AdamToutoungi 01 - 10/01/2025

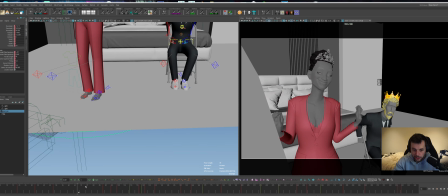And now I've got super spliny keys all over the place. Yeah, so just with a few small tweaks, I've got something like this, which I think is a bit clearer. There's a few points now where they sort of overlap in posing, which maybe could be fiddled with.
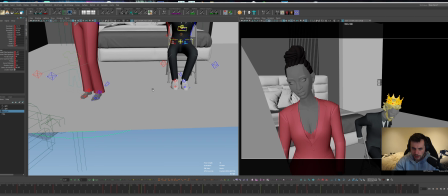And I am feeling like there's a lot of negative space on this right side.
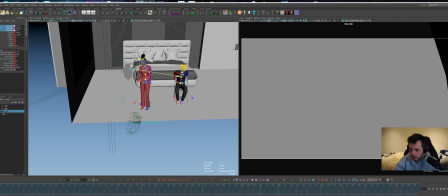So maybe translation-wise, we can grab this and go over.
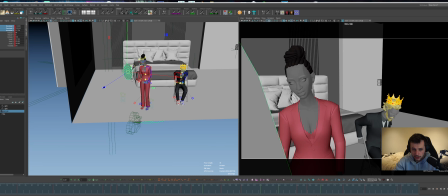Oops, let's maybe go in world.
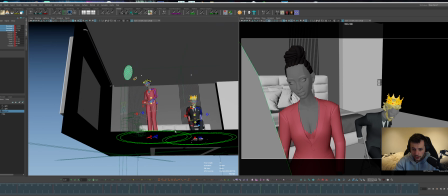Maybe the character can move as well, and that way we'll give them a bit less room.
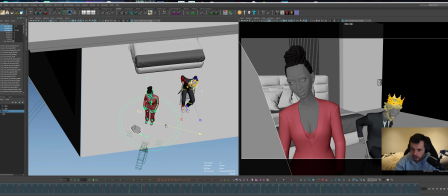So like this kind of layout pass is really good just to really experiment and get pushed to get as much clarity as possible. Maybe something like this where they're a bit wider would allow for let's
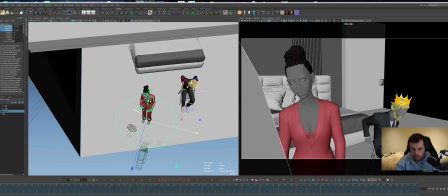see. Oh, I don't know if me doing something has messed up the ending here.
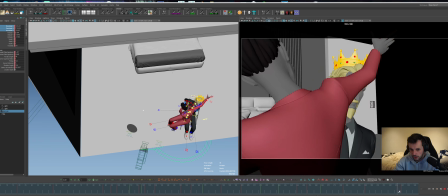Something's happened with that ending. I'm really not sure why. Oh, there was no keys on this. Okay.
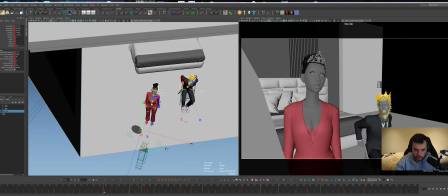Okay, let's just undo that quickly. I want to make it work just so you can see kind of where all the ideas are coming from.
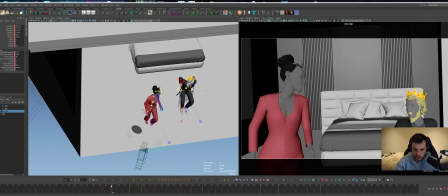So let's just make sure that maybe during this camera move, for now, I'll cheat this controller.
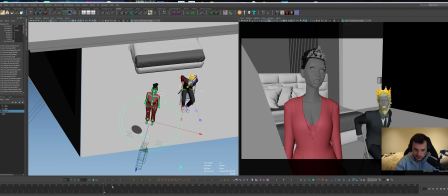That's fine. We'll just cheat
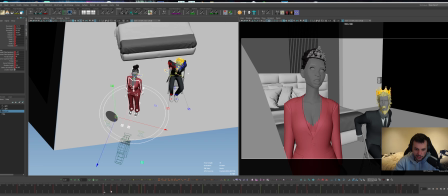just so that I can get the idea across. Sorry, we'll get back to notes in a minute. I'm fiddling around in your scene for a bit too long, but hopefully this is at least part of the part of the animation process. Experimentation, you know how it is. So let's quickly try one more time.
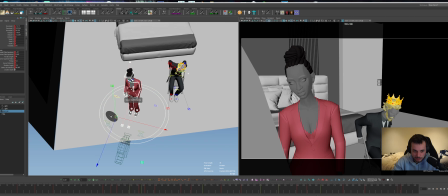This, and this. I'll make my geo selectable. This, and this. Give them a bit more clearance. Use up a bit more of the whole frame. Bosh.
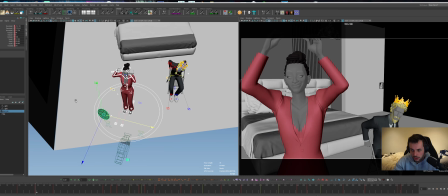Key. The
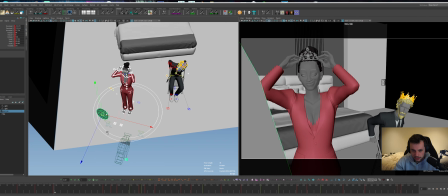tiara is not in the right place now, but... And is she moving?
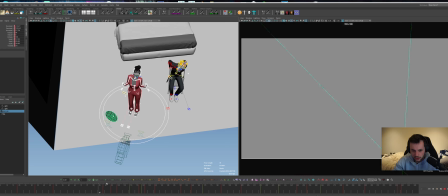I'm not sure. Whoa, what the hell? Okay, this to this. Same thing.
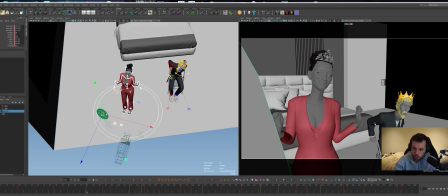So now we get that break in silhouette between the two of them, which is what we were after, right? So to me, this has a little bit clearer staging.
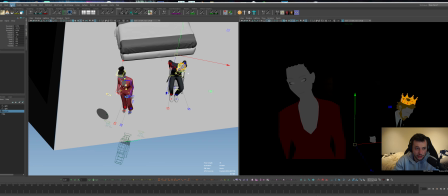I kind of want to chuck some... Because there's no materials on the walls, you're getting that weird black type stuff.
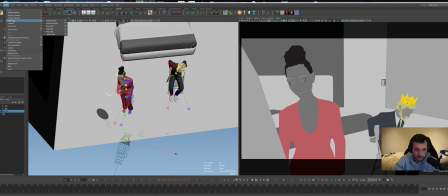So I'm just going to chuck on like some random lights just to make it easy to see what's going on.
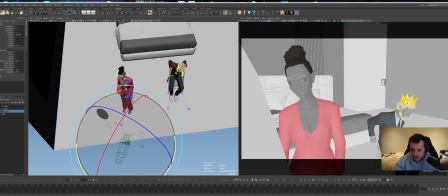But again, this is just for staging purposes. You don't need to light everything yet.
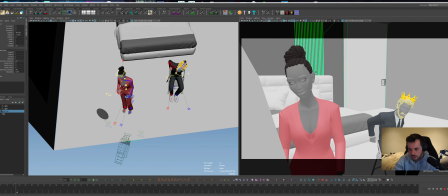This is just so we can see what's going on. Cool.
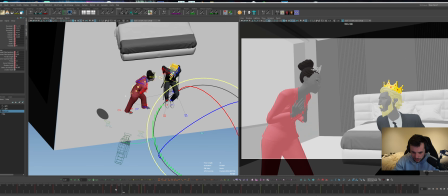So this first camera move, we'll keep going with cameras for a second and then I'll get into the beats, notes and things.
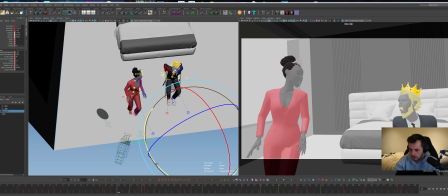I think for this camera move, whilst you're coming around, you can get a little bit more rotation Y so that there's a equidistant between the two of them a little bit more.
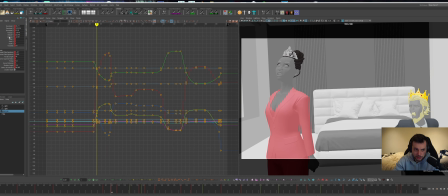Probably check that in the graph and make sure that's a clean spline between the two poses, which is mostly looking like it is.
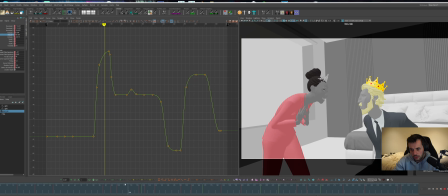Cool. And it looks to me...
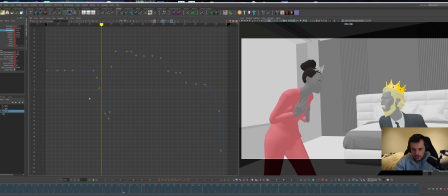Is there some kind of... No, it's a clean spline, but something feels like it's hitting... Maybe it's because the rotation stops. Yeah, I think it's this.
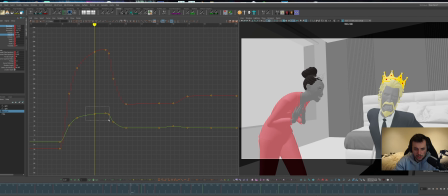I think your rotation needs to continue in a similar amount to the translation so that it doesn't feel locked.
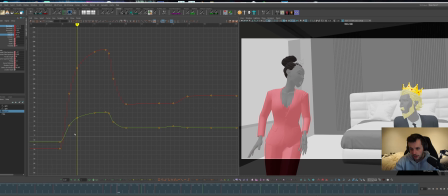Still feels a bit locked to me. Feels a bit like 1, 2, 1, 2 right now.
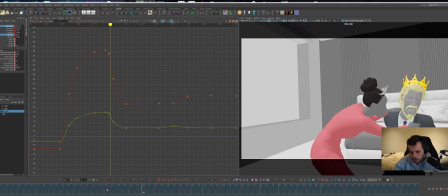So there's something in there, but a bit of cleanup and you'll get there, I think. Cool.
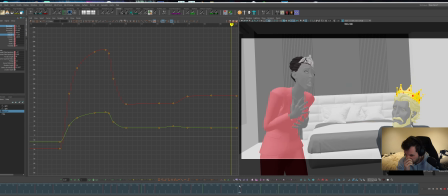So the next one, camera-wise, is this move here.